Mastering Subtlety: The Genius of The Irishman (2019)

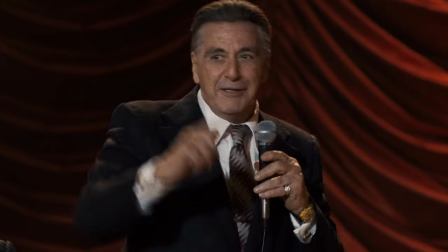Essentially signing his own death warrant. But still, they try to convince him.
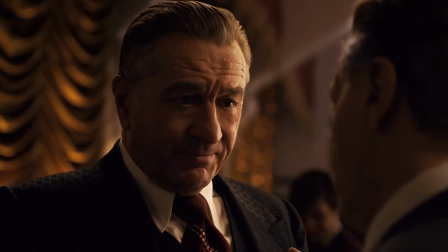Tony told the old man to tell me, to tell you. It's what it is.
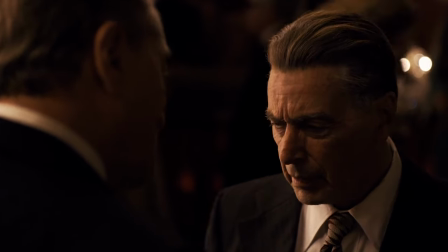Please listen to me.
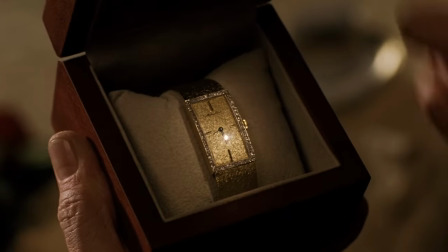They wouldn't dare.
Special mention for the watch that Frank receives from Huffer symbolizing his own time running out.
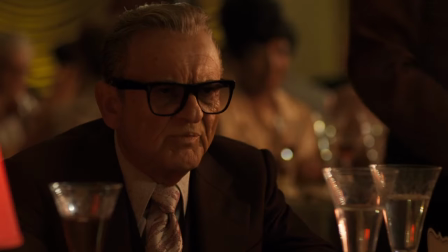The scene is so well constructed that even though we move around the room, sitting in on chats between characters,
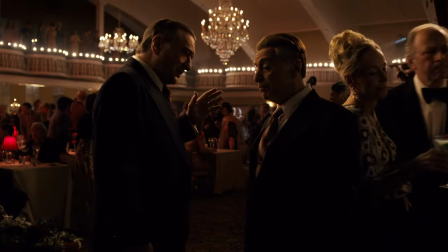we finally end up at the conclusion for Frank realizing that Hoffa can't be saved.
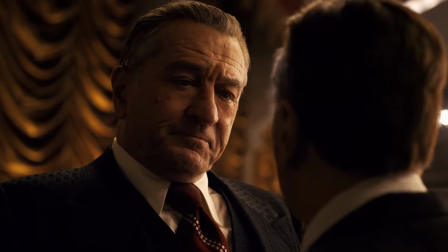Listen to me. At the end, there's only one thing that
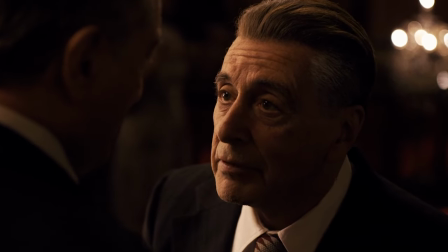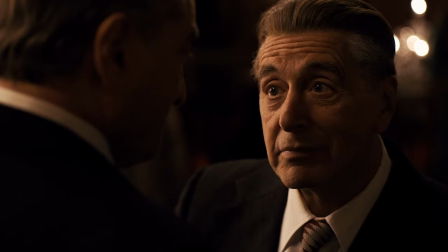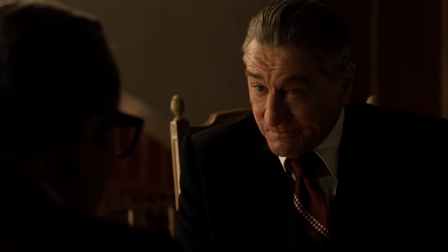way.
He goes from hope to worry to acceptance all through looks.
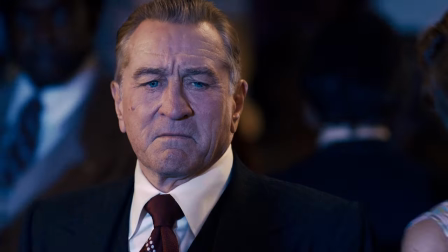It's one of my favorite scenes in the film. I could watch it a hundred times.